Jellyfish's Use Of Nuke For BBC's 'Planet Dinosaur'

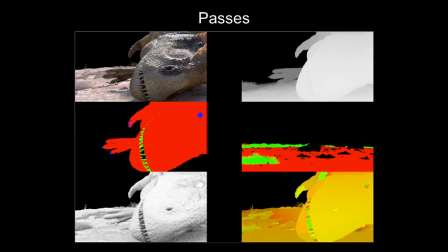OK, so let's first of all take you through the passes. We wanted to keep the passes reasonably light because we had so many shots to do. So it kept Nuke light and it also saved us on storage.
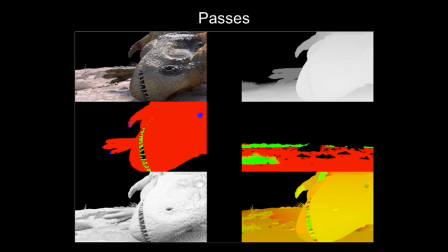We started first of all with a beauty pass and then we'd go to a depth pass which was used for depth of field and to add pollen and atmosphere to the whole shot. we also had our ID passes where we could color correct each constituent part of the shops we had a shadow
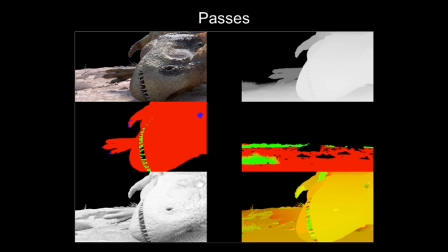pass and occlusion pass but we also had a UV pass where we could add in extra dirt and extra bits of blood to the to the dinosaur skin
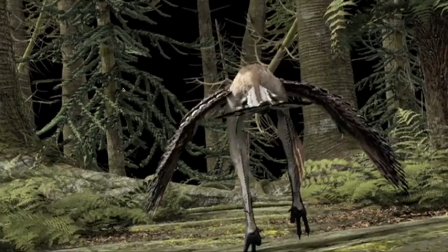okay so we'd start with the passes the
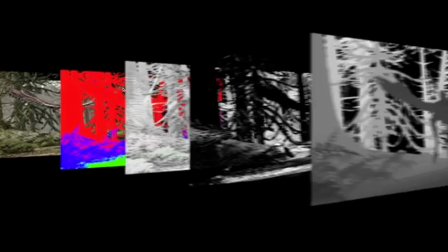beauty pass and then we'd build these up until we had a really nice-looking shot.
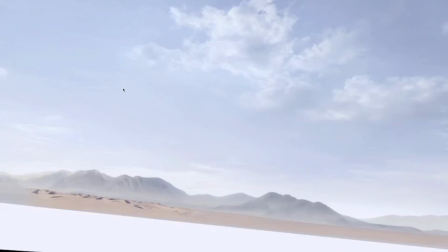So in some instances, we needed to add extra passes to the shots,
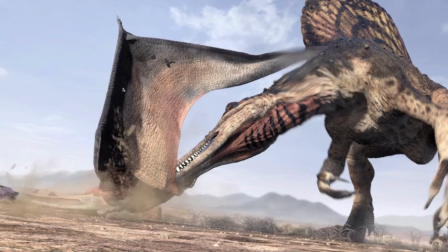but we did that on a per-shot basis and requested extra specular, extra reflection, and so on.
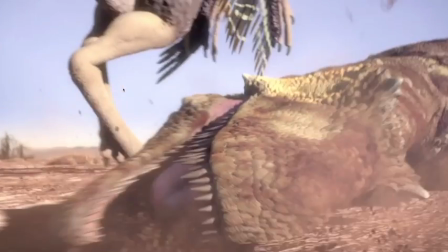We then take you to the environments, and we had to build all of these environments from scratch, and we used Nuke to generate this.
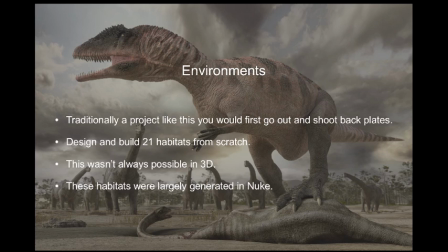Traditionally, a show like this would go out and shoot backplates for us, and then we'd take those back plates and stitch the dinosaurs into. But now we designed and built 21 different habitats that work for each sequence.
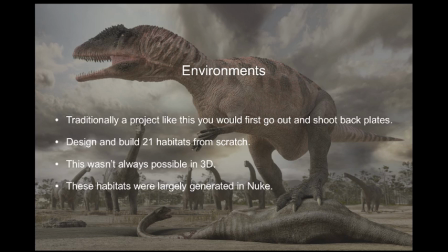We did try and do a lot of this in 3D, but some of it we had to pick up in Nuke because the 3D environments became too heavy for CGI and also the render times became too high. So these habitats were largely generated in Nuke.
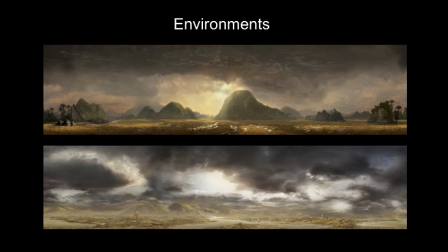So our environment started life as map paintings and we wanted to give a real stylised feel to this show. So we used epic skies, long shadows to really moody the scene up.
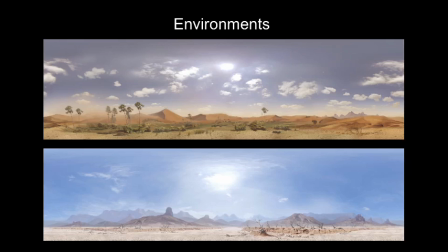We also have some desert scenes that we generated. Quite a lot of the dinosaurs roamed around in these pastures.
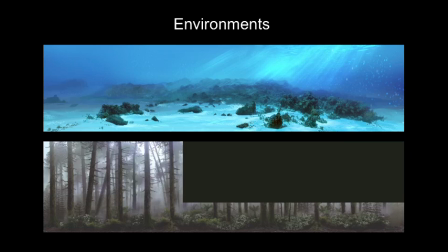We've got underwater and forest scenes. These forest scenes had to be quite detailed and rich. So I'd like to show you a shot.
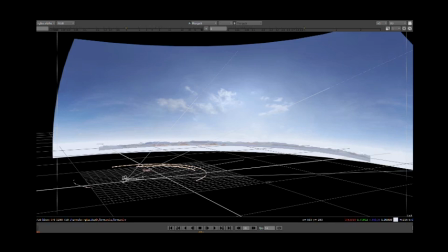So we'd break these map paintings down into constituent parts and we'd stick the skies on spheres, mountains and hills on simple geometry like cylinders and that gives us a horizon line.
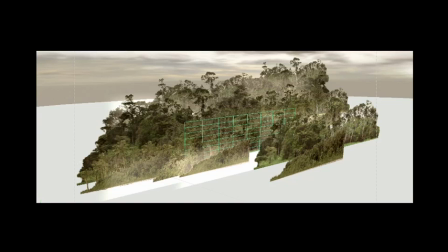Then we could go on to middle distance assets. We could layer up cards and get trees on there, nice parallax for the shots and give us depth okay and in essence we had our backplate
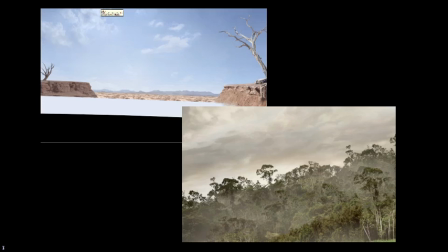pretty much where we could use to you know stitch in with the dinosaurs
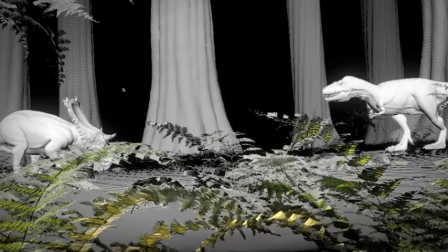so we'd start with our 3d pass and then the guys would fill in the background
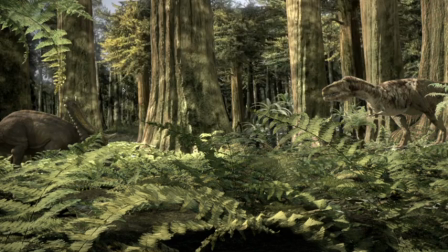to compose the shot but we also dealt
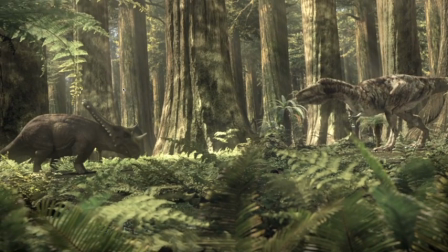with some foreground elements in Nuke just to take the load off the 3D guys and we
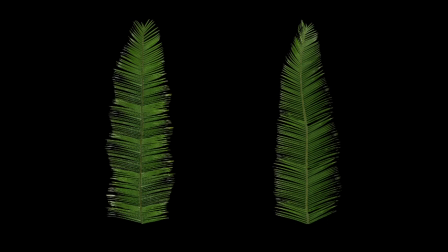did this with we went over to Kew Gardens to do a shoot and we took lots of stills of prehistoric plants all that sort of stuff which is quite nice and and we put them on cards
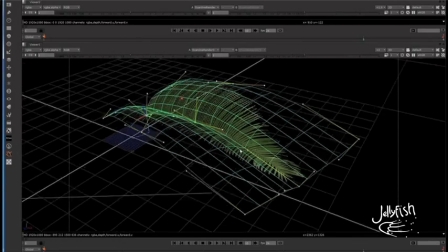in in Nuke and then we deform these cards to to give us a rough shape like a like a typical leaf and this is
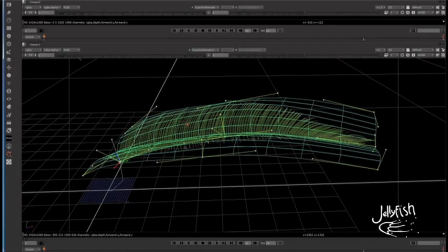a cycad leaf so we could manipulate this around we could take it and we could duplicate it and we could end up with a plant.
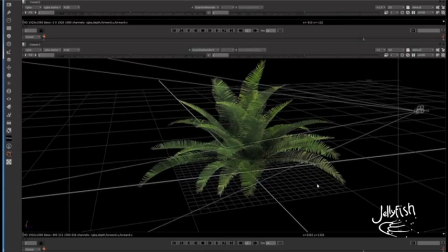And we've got a really nice looking asset that we can use in 3D.
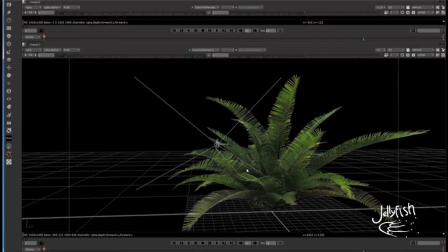We can cast shadows with it, we can relight it, we can use it in the foreground, which is generally what we did with these.
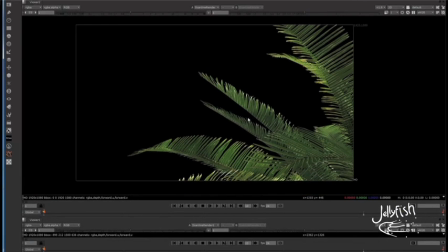We put them in the foreground out of focus and it gives the comp artist the opportunity to frame his shot. And it also gives depth to the shot when the camera is tracking or moving.